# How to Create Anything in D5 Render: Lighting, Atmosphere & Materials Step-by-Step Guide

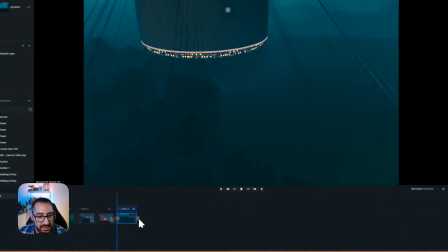(41:14)
Synced it, and then I moved my camera over, and then I synced it, and I got that.
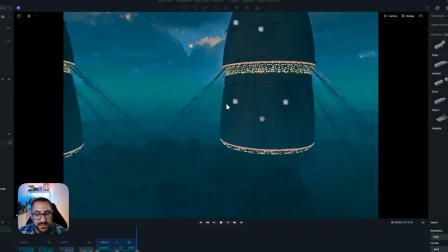(41:23)
As you can see, you know, I wasn't doing anything crazy.
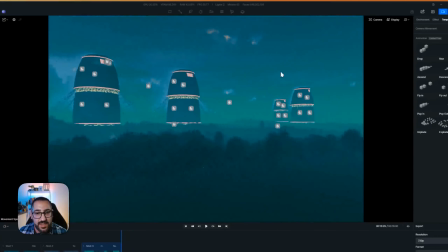(41:26)
Once you have the overall environment set up, that's when things can be done very, very quickly and easily.
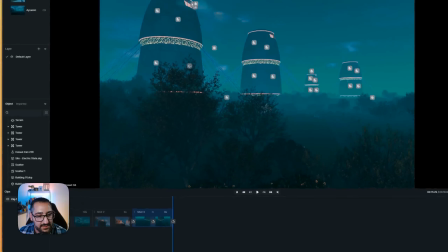(41:33)
Some of the other shots I did was like an up and down. So I did this, current view, and then I moved the camera up, and then I did that.
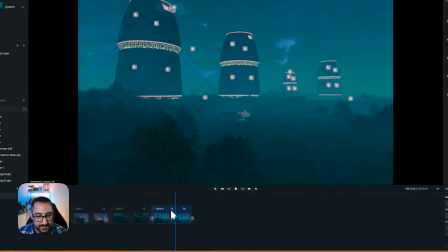(41:44)
And you'll see, there we go. And generally with my shots, I have all of them on linear.
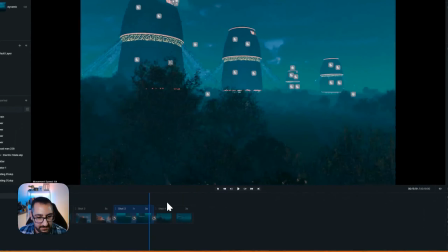(41:49)
So right now, if I were to go here, you see how it slows down?
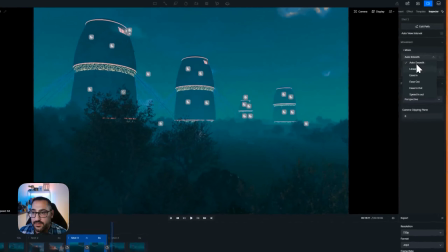(41:57)
Yeah, I don't like that. So I go linear. So watch this.
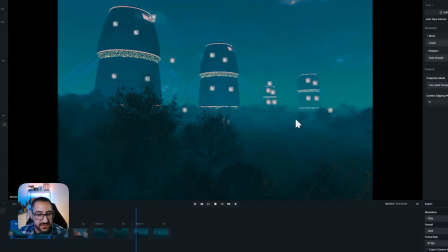(42:02)
I'll move all these to linear. And now you'll see the transitions are nice and smooth between them.
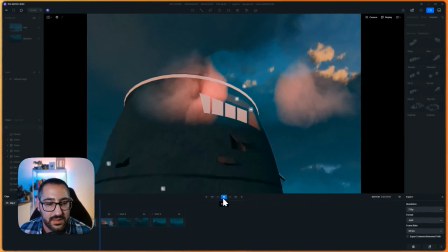(42:07)
Bam. Okay. There we go.
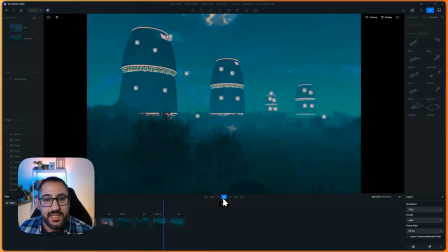(42:12)
And a lot of it is just finessing the speeds so the cameras don't feel too quick or too short.
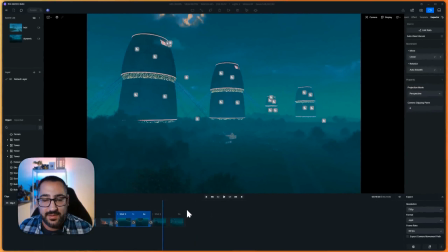(42:19)
But that's really it. That's the magic. So to recap everything, get your reference photos, make a plan.
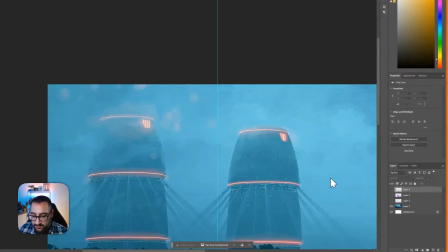(42:26)
So if you remember here, what we did, right?
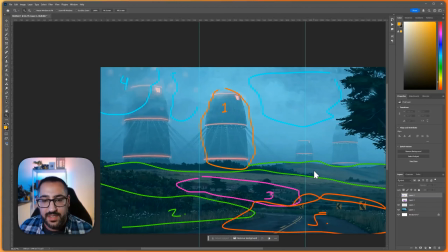(42:31)
We made a plan about all the different assets, model things, then start taking it step by step. So we did the modeling, the texturing, then we did our terrain, our atmospherics, the context, and it wasn't that crazy.
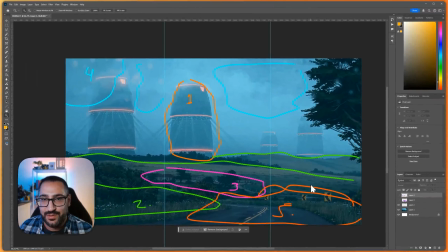(42:44)
We were able to build this off of one image, right? So there's no excuse for you to be able to not do this for anything else. But that's really it. I hope you liked this video. Please like, and if you have any questions, drop a comment. And as always, please subscribe. It really helps the channel out. See you guys next time. Bye.